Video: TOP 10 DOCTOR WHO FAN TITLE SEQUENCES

The internet is full of brilliant content from fans across the world. One thing is for certain, in the world of Doctor Who, there is title sequence upon title sequence. And I've certainly helped make that search a little bit more difficult to find the best, because I've put a few up there. By a few I mean a lot. But I'm here today to discuss my top 10 favourite Doctor Who title sequences and why they're so good. So take it away. Take it away, me? What? Once upon a time there was a Doctor Who visual effects creator. He created some beautiful things. I cannot remember what his name was then, but he disappeared. And then he came back with this beautiful specimen.
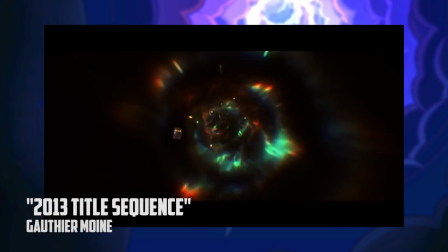It's basically a much higher budget version of the 2005 Time Vortex, bringing a bigger scale and beauty to the time tunnel. The one downside to this title sequence is that the text is just a little bit too dark,
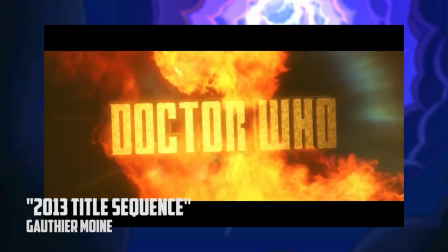not really allowing much readability, but still a well-earned 10th place.
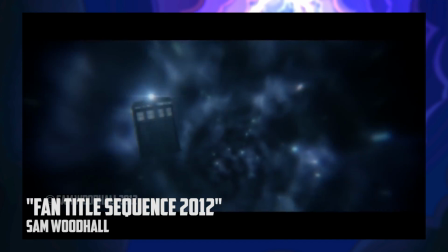Something about the simplicity of this one's blue vortex is stunning. What really makes these titles is the fluidity of the way the text appears.
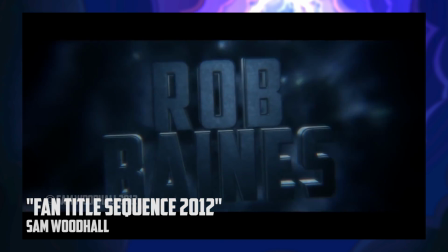There's just something about that slight tilt. And wham bam, the fiery entrance into the second half.
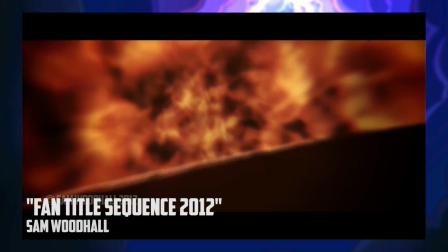Ah, yes. This work of art has something so mesmerizing, so classic.
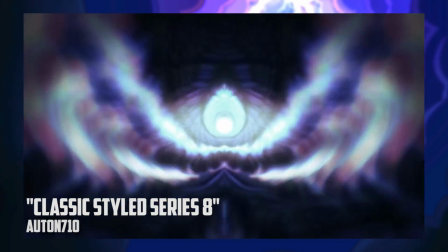The mosaic vortex mixed with the simplistic transitions is just, it's so cool. I would welcome this one onto my telly, considering Peter Capaldi basically suits this sort of a classic sequence.
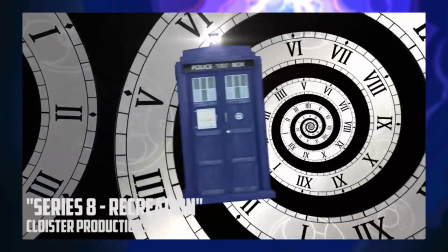There's no words for this. This would be number one if it weren't such a perfect recreation of an already existing sequence, because I'm trying to go for like original content, not so much recreations, because this thing is just impossible.
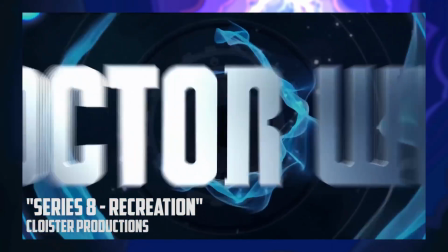When Billy Hanshaw, the creator of the original sequence concept, proclaims it to be perfect, you know you're ruddy good. Okay, this fella, he's milked his title sequences dry by now, but at the beginning he had this lovely beauty.
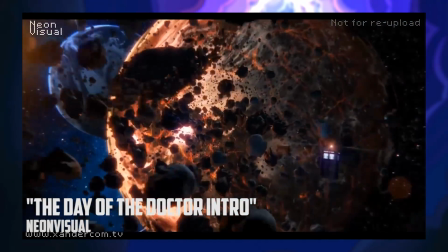The best journey sequence I've ever seen. It demonstrates the TARDIS's capability to fly brilliantly as it cuts through Gallifrey.
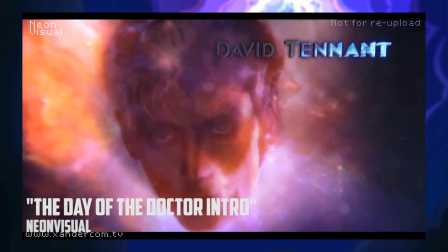I also love the use of the faces in this one. Perfectly hidden, whilst also bearing a strong similarity to the current at the time sequence.
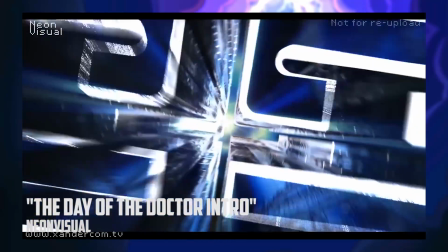I love it! I mean, this sequence also made its way onto the BBC, so somebody loved it high up.
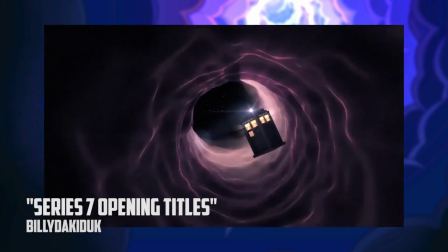The name down the bottom in the corner seem familiar? If it's your best mate's name, what? And if it's because you know the name of the guy who created that concept, that beautiful concept for the Capaldi Vortex, same guy.
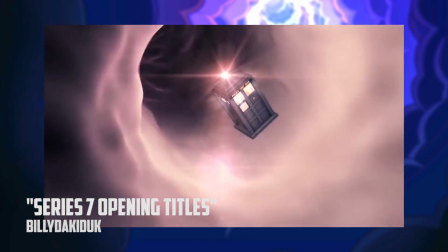Don't know what I'm doing. This sequence was his second venture into Doctor Who titles, with his third being the now famous sequence that Capaldi's is based on. This version, rather than the Clockwork, is much more Doctor Who as we sort of know it.
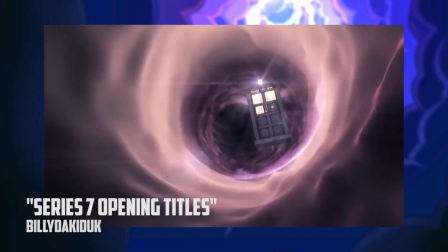A beautiful vortex and stunning space.
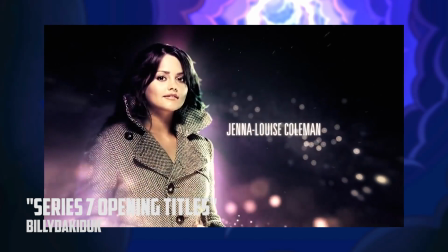The use of actors' images is an interesting choice, in a way breaking the pace of the sequence, but that logo transition and that glow of the blue box disappearing through time. Now if there's one thing I'm a sucker for, it's well-animated TARDISes, and this sequence from Jack Willett, it's one of the best.
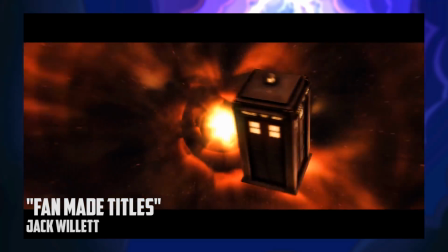Obviously. It's number 4. The blue box gracefully spins through the warm and fiery vortex.
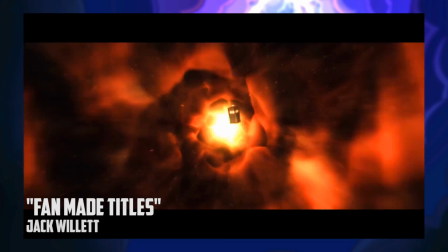There is something beautiful about the thinner, Hartnell-like shape to it that just warms my heart.
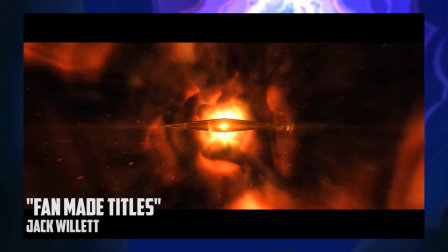With no camera movement, this could easily be a really bland title sequence. But there just seems to be such simple charm that comes from it.
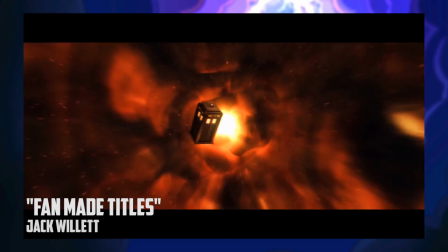It's polished and utterly sexy. If John Smith wasn't already the Doctor's alias, it'd already be well known by people because of this visual effects artist.
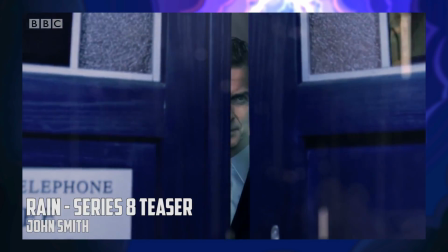Bursting into the Whoniverse with his rain teaser, which friggin' Peter Capaldi loved.
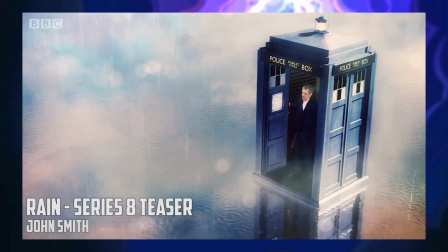Smith has kicked the doors into all Whovians' hearts with his stunning shorts from the Doctor Who universe. So a title sequence from him?